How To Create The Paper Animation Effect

When it comes to creating fun animations to use in your social content or in client work, it can get very time consuming if you're creating animations from scratch. That can be a really good thing to do and a powerful skill to learn, for sure.
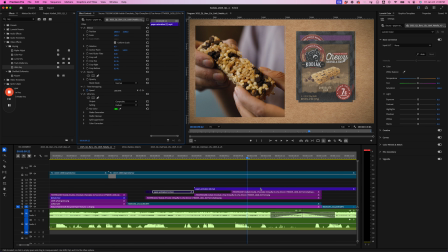[0:13]
But in this video, I'm going to take you through a real world example where my client, Kodiak Cakes, needed some ads done on a tight timeline,
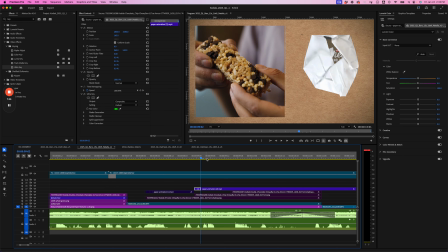[0:20]
and I still wanted to put a few animations in there without it eating a bunch of my time up.
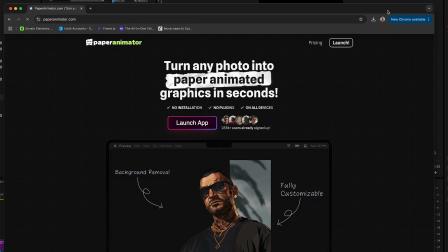[0:25]
So I found this website called paperanimator.com, and I am in no way affiliated with them.
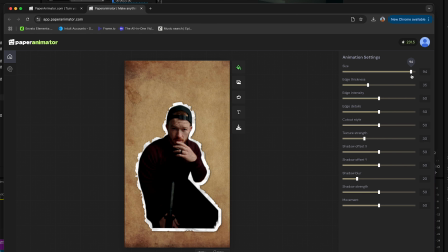[0:31]
I just found it and started using it, and it's been a big time saver for me. There are other paper animation websites out there that I haven't tried, but I found this one, it works, so I just went with it. Now this is a very live, raw kind of edit, so bear with me as I work through some creative decision making throughout the video, and I hope you find some good value in it. If you want to see more of this kind of content, hit the subscribe button and enjoy.
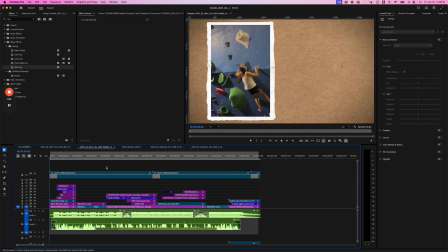[0:55]
Okay, so let's just watch the ad first as is.
Raise the bar when it comes to taste with Kodiak's chewy granola bars.
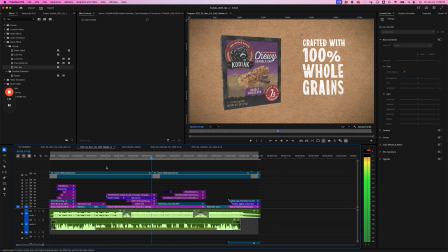[1:03] Packed with protein and whole grains, these bars come in flavor favorites like s'mores, chocolate chip, and double chocolate.
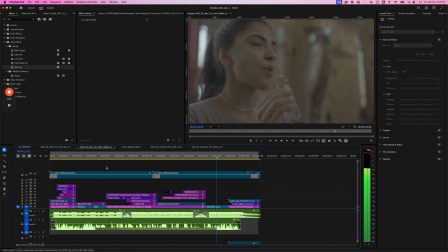[1:10] It's wild what you and a Kodiak chewy bar can do.
Okay, so this is by no means the final product, but I'm just playing around with a few ideas right now.
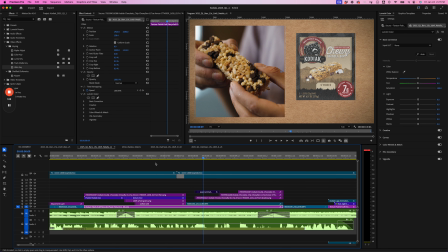[1:20]
And one idea that I have is to continue on with this kind of stop motion effect that I've been
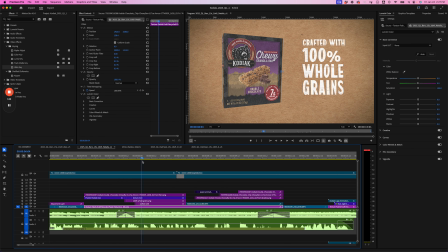[1:25]
establishing throughout this ad campaign, which is pretty cool. So we've got this box that's kind of just moving, has a little bit of movement to it. This stuff has a little bit of movement to it, and nothing's like really smooth, right?
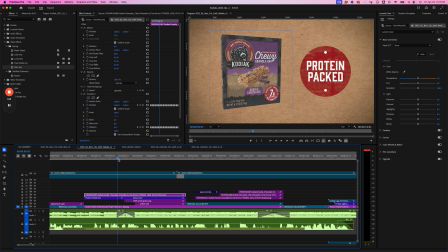[1:45]
It's all kind of choppy and chunky, which is the style throughout this whole video.
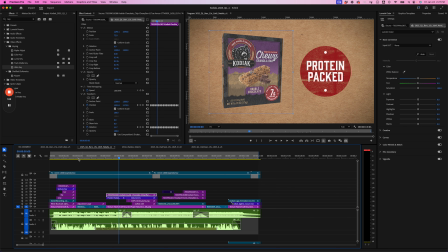[1:49]
Feels a little bit stop motion-y, which I like. And you can see this bar that I animated in at the very beginning.
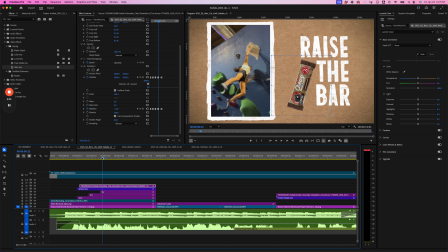[1:58]
Same thing, has this kind of stop motion feel. And just real quick, the way I did that, I just added a transform effect over here and moved it, animated it just as I would anything else, but I just changed these keyframes to hold keyframes.
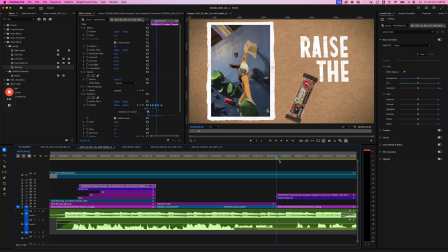[2:17]
Same thing with this
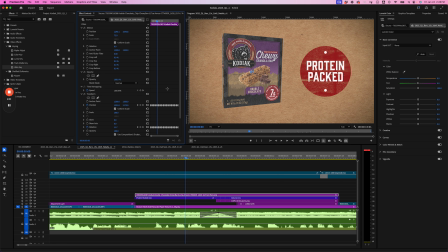[2:21]
this box right here. Just made all these keyframes hold keyframes and just mess with the rotation and the position a little bit, and that's what gives it this kind of stop motion feel. And I made it every 5 frames or so, made a keyframe.
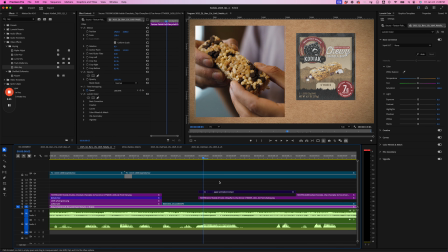[2:35]
But that's not what we're focusing on right now. We're focusing on these boxes right here. This is what I want to animate next, and I want it to continue this kind of theme of stop motion,
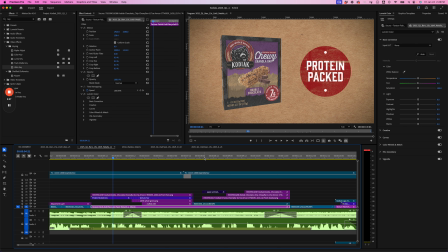[2:49]
and I could apply this same effect to these and it would probably look pretty good.
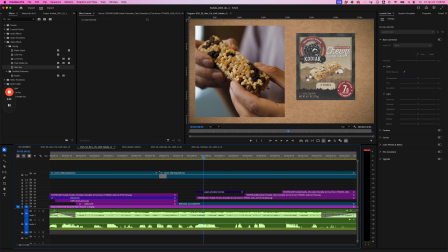[2:55]
But because these are very 2D, which is fine, I want to add just a little bit more animation to them and texture as well. So I have this idea to make them look like this paper animator.
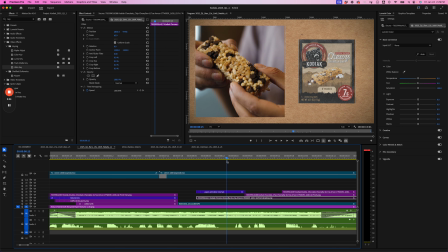[3:14]
Let me turn this off. This paper kind of unfold. We have this craft paper in the background, and I want to kind of match that style a little bit. And this is kind of a risk. I don't know if the client will like this, but we're just going to try it out and see what they think.
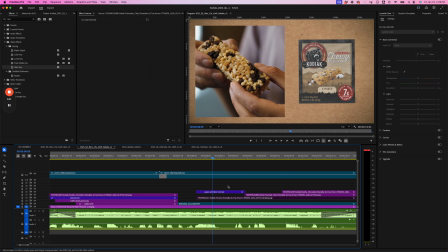[3:32]
And then we'll go from there. But I wanted to show you this really quickly because of how cool this effect is. So all I'm doing is locating, since I've already done the first one, we won't do that one.
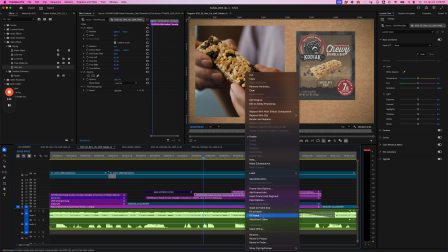[3:44]
But I'm just locating where this is in my Finder. Right-clicking, reveal in Finder.
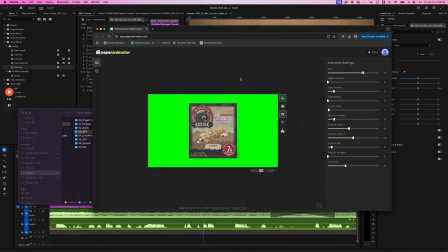[3:50]
So I've got it there, and then I've got this really great website called paperanimator.com,
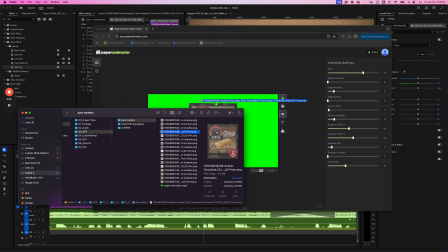[3:56]
where I can just drag and drop anything on here.
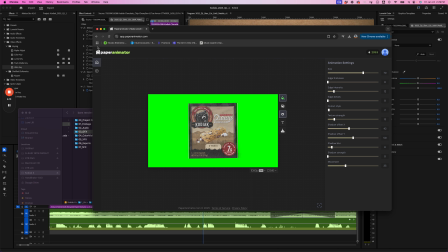[4:03]
Let me just refresh.